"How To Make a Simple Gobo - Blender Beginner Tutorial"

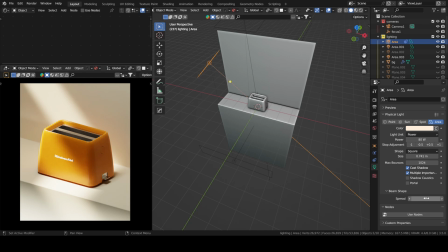250s
Sometimes you can use a simple light with a low spread and that will make your scene look good. I remember when I was starting out, I was too afraid of touching anything else that's different than the power.
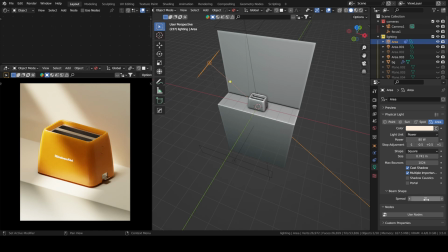263s
So my advice would be to play a lot with the spread. It's a very handy parameter to tweak. So as you can see in this scene, the vibe here is kind of minimal.
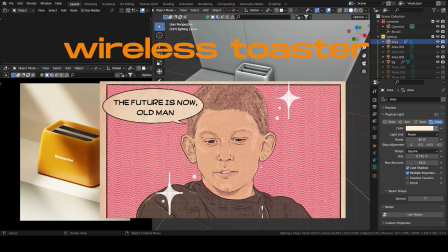276s
There is this wireless wireless toaster with a simple KitchenAid logo.
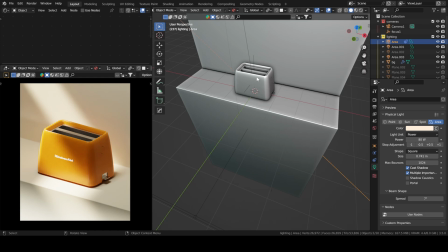283s
And so adding a gobo here wouldn't make sense, because if you have, let's say, patches of light and then, or you have like leaves, it doesn't make sense with the whole vibe of the scene.
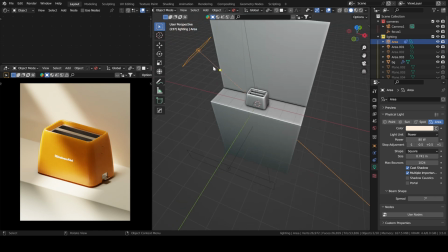297s
That's just my opinion. So I just put a simple area light, as you can see, with a spread of 7,
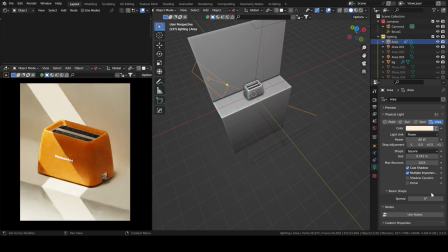304s
a very low I didn't put, for instance, 0, because it would be the light would be harsh. It doesn't look good, so you want values that are higher than 0, or yeah, even 1 is too much, yeah. So 7 looks good to me, but you also notice that it adds this kind of gradient on the toaster.
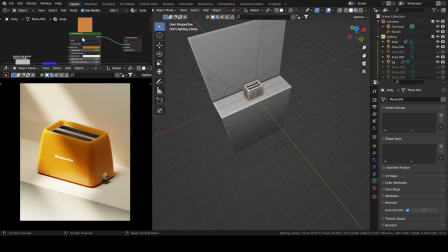323s
So the shader on this toaster is there's a bump node on the it's not even connected, so there's no bump node. It's just a simple principle of BSDF. Yeah, this light casts itself on the
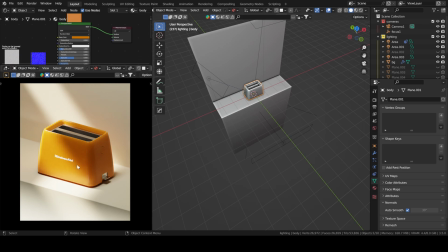339s
toaster, and it gives this gradient, which looks really good in my opinion. And yeah, that's it. Have a great day.